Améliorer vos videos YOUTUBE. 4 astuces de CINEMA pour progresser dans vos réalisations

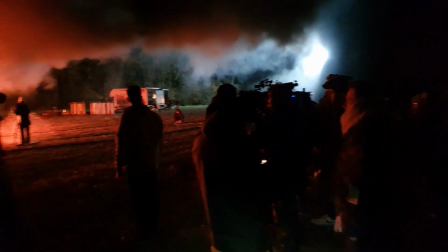l'idée pour vous en tant que débutant c'est pas d'essayer de ressembler à ces gens là mais c'est d'essayer simplement déjà d'avoir conscience
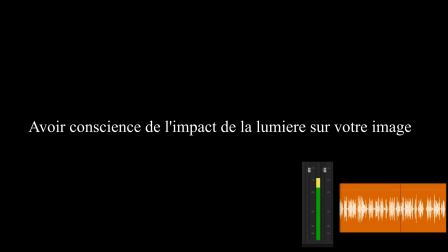de l'impact de la lumière sur votre image parce que vous n'aurez pas tout le matériel coûteux qu'on a sur les plateaux de cinéma pour créer une image
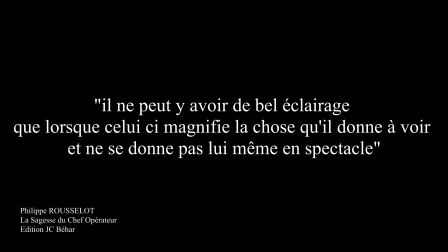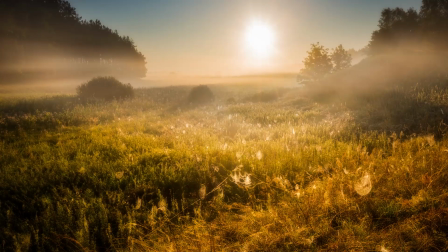en extérieur et bien vous allez devoir faire avec la nature avec le soleil et donc il faut savoir
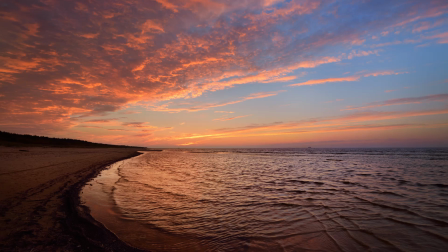plus intéressants visuellement à considérer, c'est le matin et le soir. C'est ce qu'on appelle les golden hours.
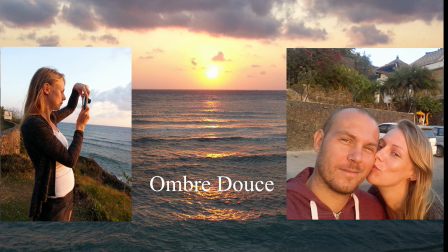C'est la première heure après le lever du soleil, le matin, et puis la dernière heure avant le coucher du soleil.
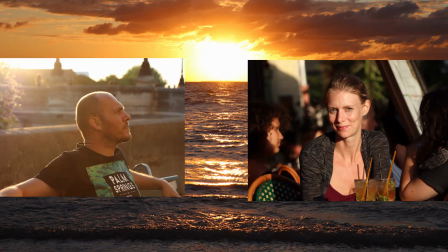Ça, ce sont des heures où le soleil n'est pas encore trop dans le ciel et ça aura un impact sur les couleurs,
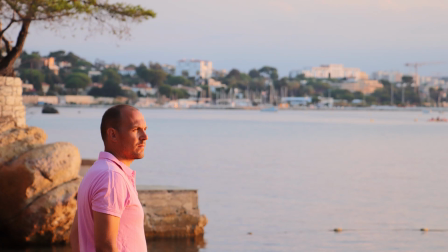ça aura un impact sur les ombres qui seront beaucoup plus douces sur votre sujet.
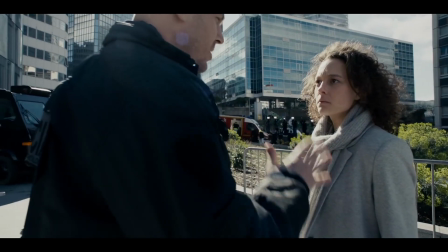Il faut éviter, tant que possible, les heures où le soleil est complètement à son zénith,
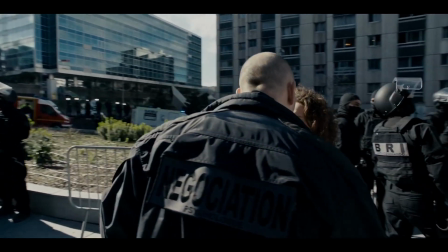parce que les ombres sont très très dures, et elles ne sont pas jolies du tout, notamment sur les visages,
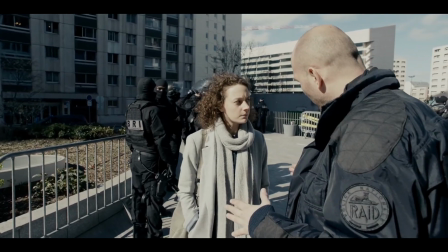c'est très marqué, c'est très angulaire, ce n'est pas beau du tout.
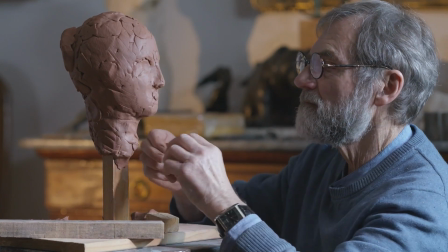En intérieur, pour la maîtrise de la lumière, dans un environnement qu'on pourrait qualifier de contrôlé,
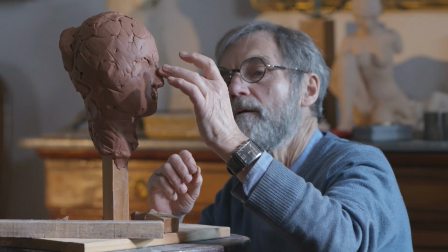vous ferez avec le matériel que vous avez, le matériel d'éclairage,
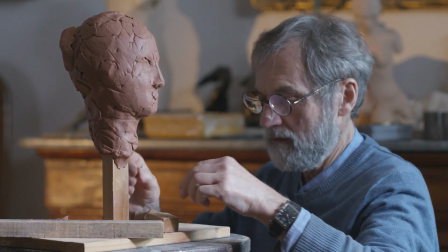et puis vous essayerez visuellement de recréer un espace en 3 dimensions pour pouvoir modeler votre image.
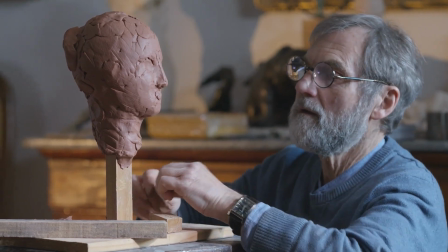Pour les petits budgets, les gens dont c'est pas le métier mais qui veulent quand même améliorer leur vidéo YouTube ou alors ou autre,
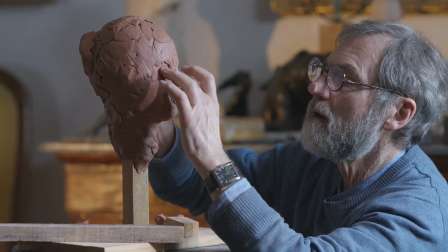eh bien on privilégiera les LED parce qu'elles sont de moins en moins chères,
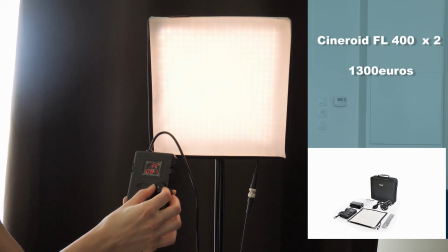elles sont beaucoup plus performantes beaucoup plus légères et puis surtout elles consomment moins et puis sur certaines, eh bien vous pouvez aussi avoir un dimmer,
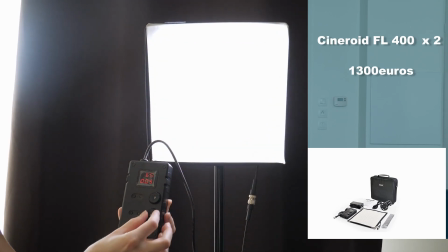ce qu'on appelle un dimmer pour pouvoir varier les températures de couleur. c'est vraiment tout
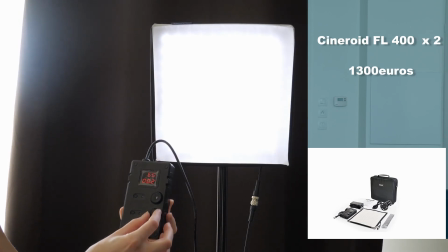bénéfice sachez que dans le cinéma on en utilise de plus en
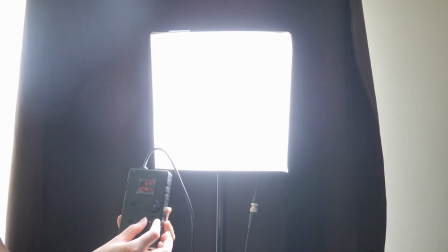plus parce que il faut aller de plus en plus vite pour préparer le set et puis les chefs hop les directeurs
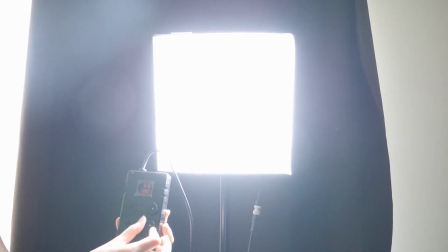de la photo et bien ils y retrouvent un véritable intérêt les amis voilà les amis c'est tout pour aujourd'hui j'espère que cette vidéo va vous aider pour ça rien de plus simple vous prenez les conseils qu'il ya dans cette vidéo et puis vous les appliquez petit à petit un à un n'hésitez pas à créer n'hésitez pas surtout à sortir votre caméra votre téléphone et puis à commencer à faire les choses à tester à voir ce qui marche qui marche moins bien pour vous ce que vous aimez ce que vous aimez moins bien parce qu'il n'y a pas de science infuse dans le cinéma donc voilà n'hésitez pas à aller pratiquer et ça fera une grande grande différence dans le vidéaste filmmaker réalisateur que vous allez devenir on se retrouve la semaine prochaine pour une nouvelle vidéo d'ici là prenez bien soin de vous n'hésitez pas à activer la petite cloche à vous abonner à laisser des commentaires pour que je puisse y répondre et puis d'ici là je vous embrasse et encore merci aux 500 premiers abonnés je crois qu'on est 520 exactement au moment où je fais cette vidéo j'en suis très fier cap sur les 100.000 maintenant et puis je vous retrouve la semaine prochaine peace les amis